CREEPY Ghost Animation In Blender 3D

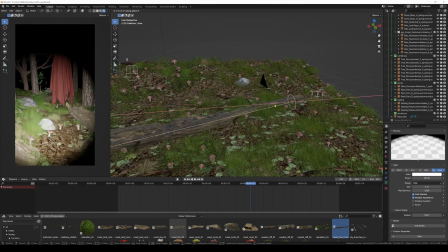And that's kind of the look I was going for. And the way I did that was I took an
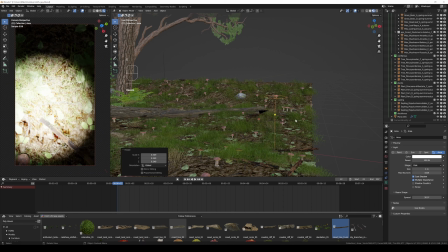area light, made it a circle, brought down the spread so it wasn't just like this big floodlight,
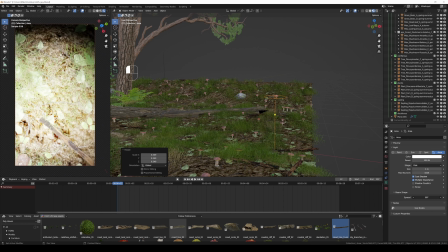and also bringing down the spread made it a little bit more intense in the center. And I parented that to the camera.
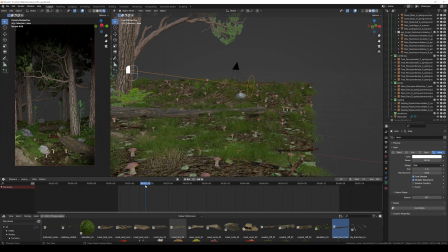And then all I would have to do is animate the camera, and the light would follow it.
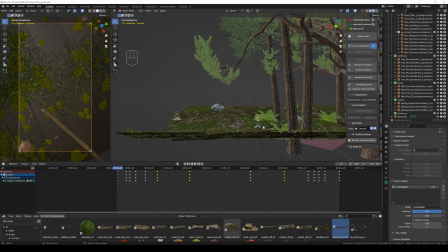The way I animated the camera was I first did it linearly. So camera starts here, and then the location of it goes from here to here to here.
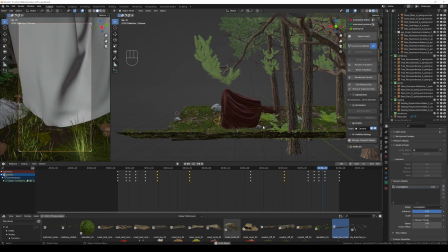Once I had the location paced out in the way that I liked, I went in almost like a second pass and did only the rotations.
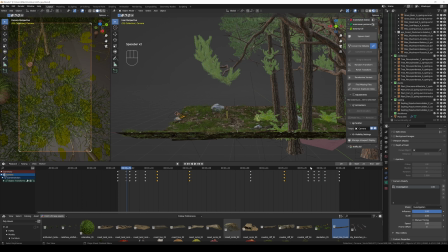A little bit further ahead, rotated slightly up, and then more up, and then down,
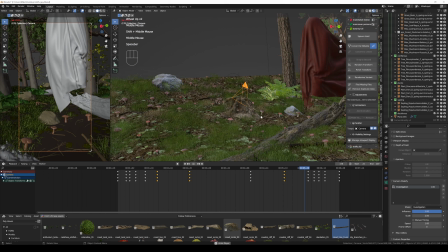and so on until I liked the flow of the location and the rotation of the camera. I did give it like a bit of a spaz at the end when the cloth figure comes fully across it.
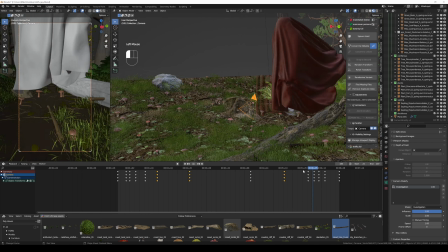And so in this case, I knew it was just going to be a basic jump scare, cut to black.
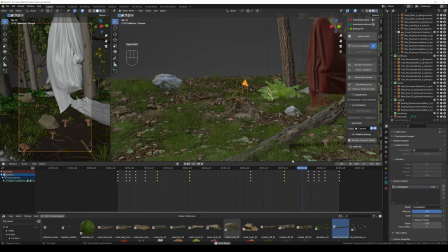So it really didn't matter what the camera did at the end. So as I kept messing with it, I leaned more into the idea of it being a phone,
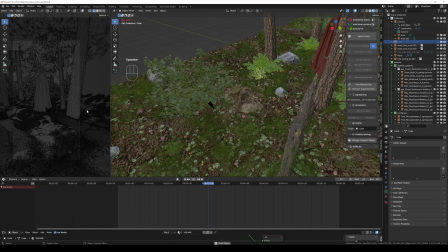and I imagined like it'd be really cool if it seemed like it fell on the ground. So I kind of started messing with that and got to a place that I was happy with it spinning around, spazzing, falling down.
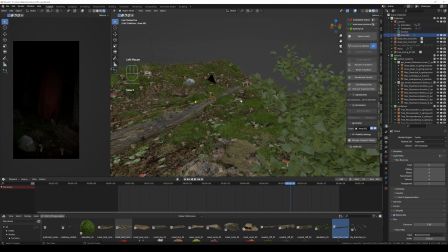I mess with the lighting a lot. I really had to tweak the settings and try a bunch of different varieties of lighting to get the perfect amount of fall off.
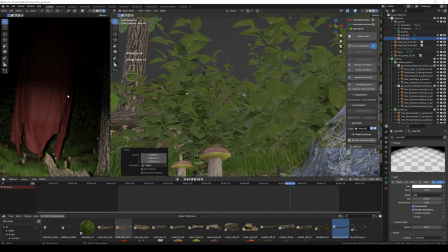Sometimes I parented a spotlight, sometimes it was an area light, sometimes it was two area lights, all kinds of stuff.
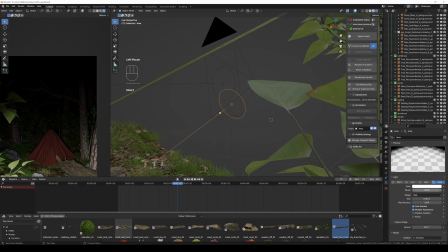I really just experimented a ton.
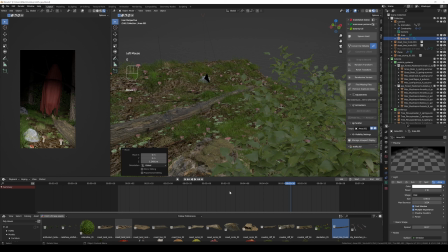So there was this balance of making it feel real, making it look good, and making the environment, not hiding it too much. So I came up with this perfect balance of attaching two lights.
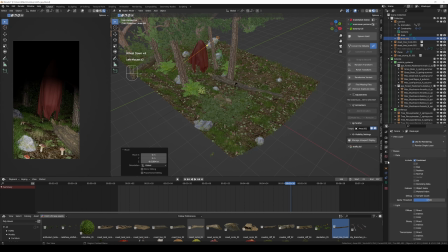One was like the core light,
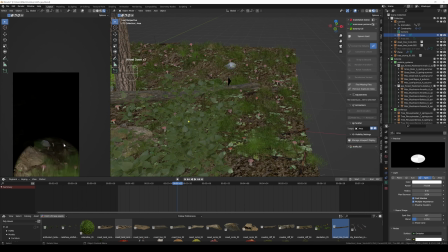and then one that was a slightly higher light that just filled in some more of the black space because the fall off wasn't soft enough, and adding the second light helped make that fall off a little bit more gradual.
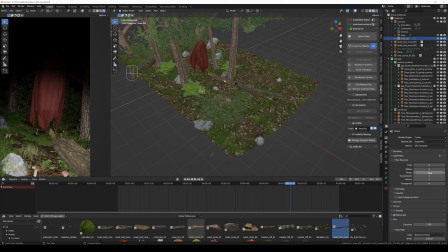And then after a couple of test renders, I was really happy with the result. I liked the way the light was interacting with everything. I thought it felt realistic. But anytime I'm working on a render in an environment and it just feels a little too empty, even though I literally have everything I want in there, I just throw in a volumetric. The volumetric just,
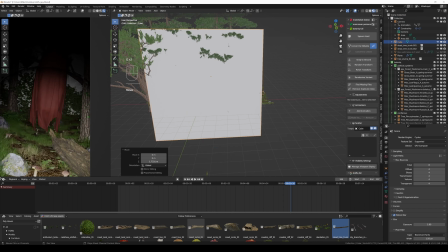I don't know, fills in these gaps or whatever in the scene. It's like adding noise or grain over top of your render or your animation.
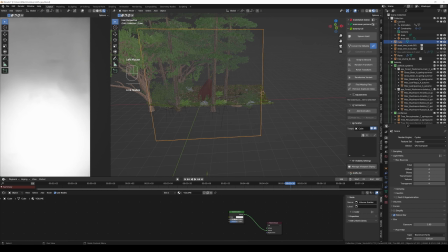So I brought in a cube, added volumetric scatter to it, and just tweaked the settings again a little bit just to get it subtle enough, but not too strong that made it look right.
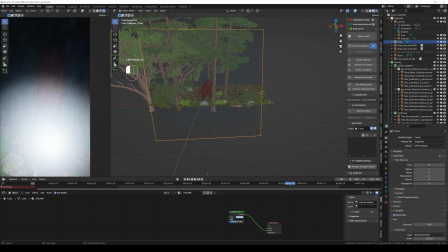I did notice that the lighting was actually creating this focused point in the volumetrics, which makes sense.
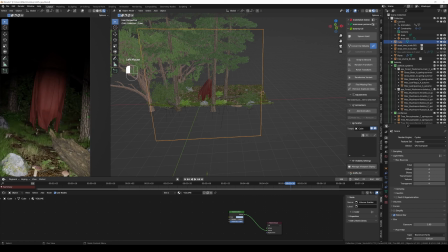In real life, you would get that. And then I noticed something. Because the lights are parented to the camera, they're bright as hell right there.
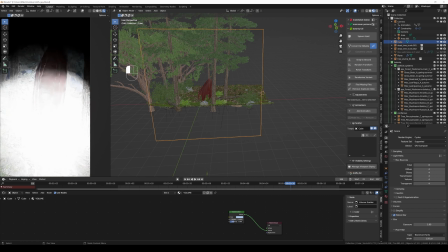And the camera is completely blown out. You don't see anything because the lights are right in front of it.
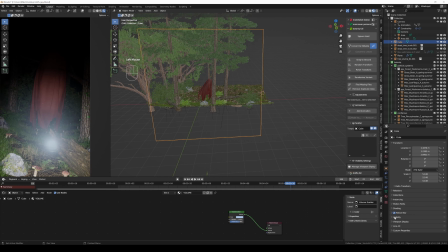So I went into the lights. If you scroll down to visibility, ray visibility, you could uncheck volume scatter.
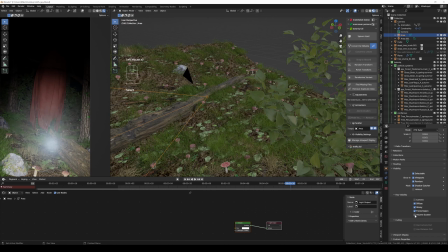And then the volume is still there in the environment, but the lights are like not noticing it.
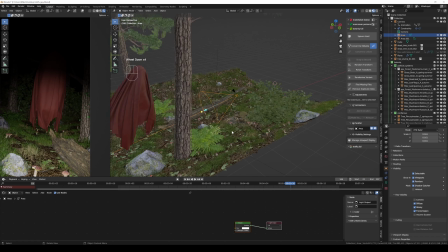So that ended up really saving the day for me.
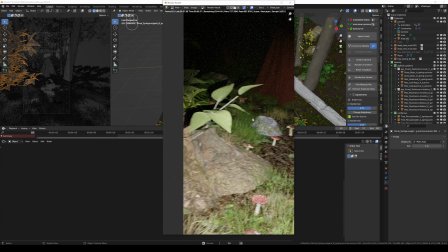And then I did a couple still test renders, tweaking things here and there in the composition, making sure everything was good at the end.
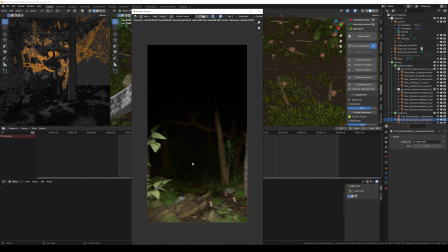And after letting it render for overnight, this was the result.
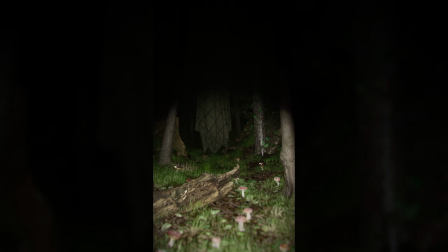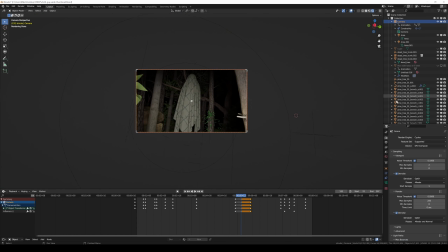Well, hope you enjoyed that video and I hope you learned something. If you have any questions, definitely leave them down in the comments below. Thanks to my patrons for the constant support.
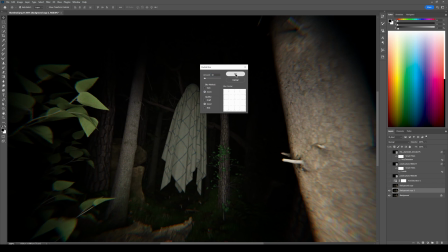Thanks to my Instagram subscribers for the constant support. If you want bonus content, assets, 3D assets, tutorials, full processes, just extra stuff,
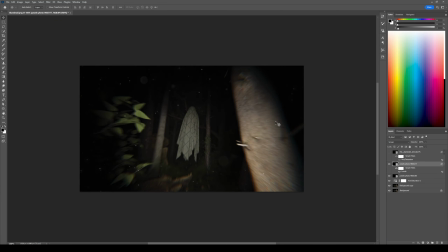I'm doing a video on Patreon right now about how I did the sound design for this video, which I think is something new for me and kind of an interesting process if you're curious about stuff like that.
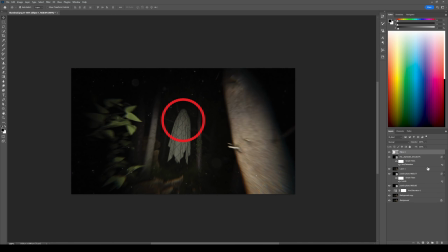Don't forget to like, subscribe, tell your friends, tell your mom, tell your dad. I'll see you next one. Peace.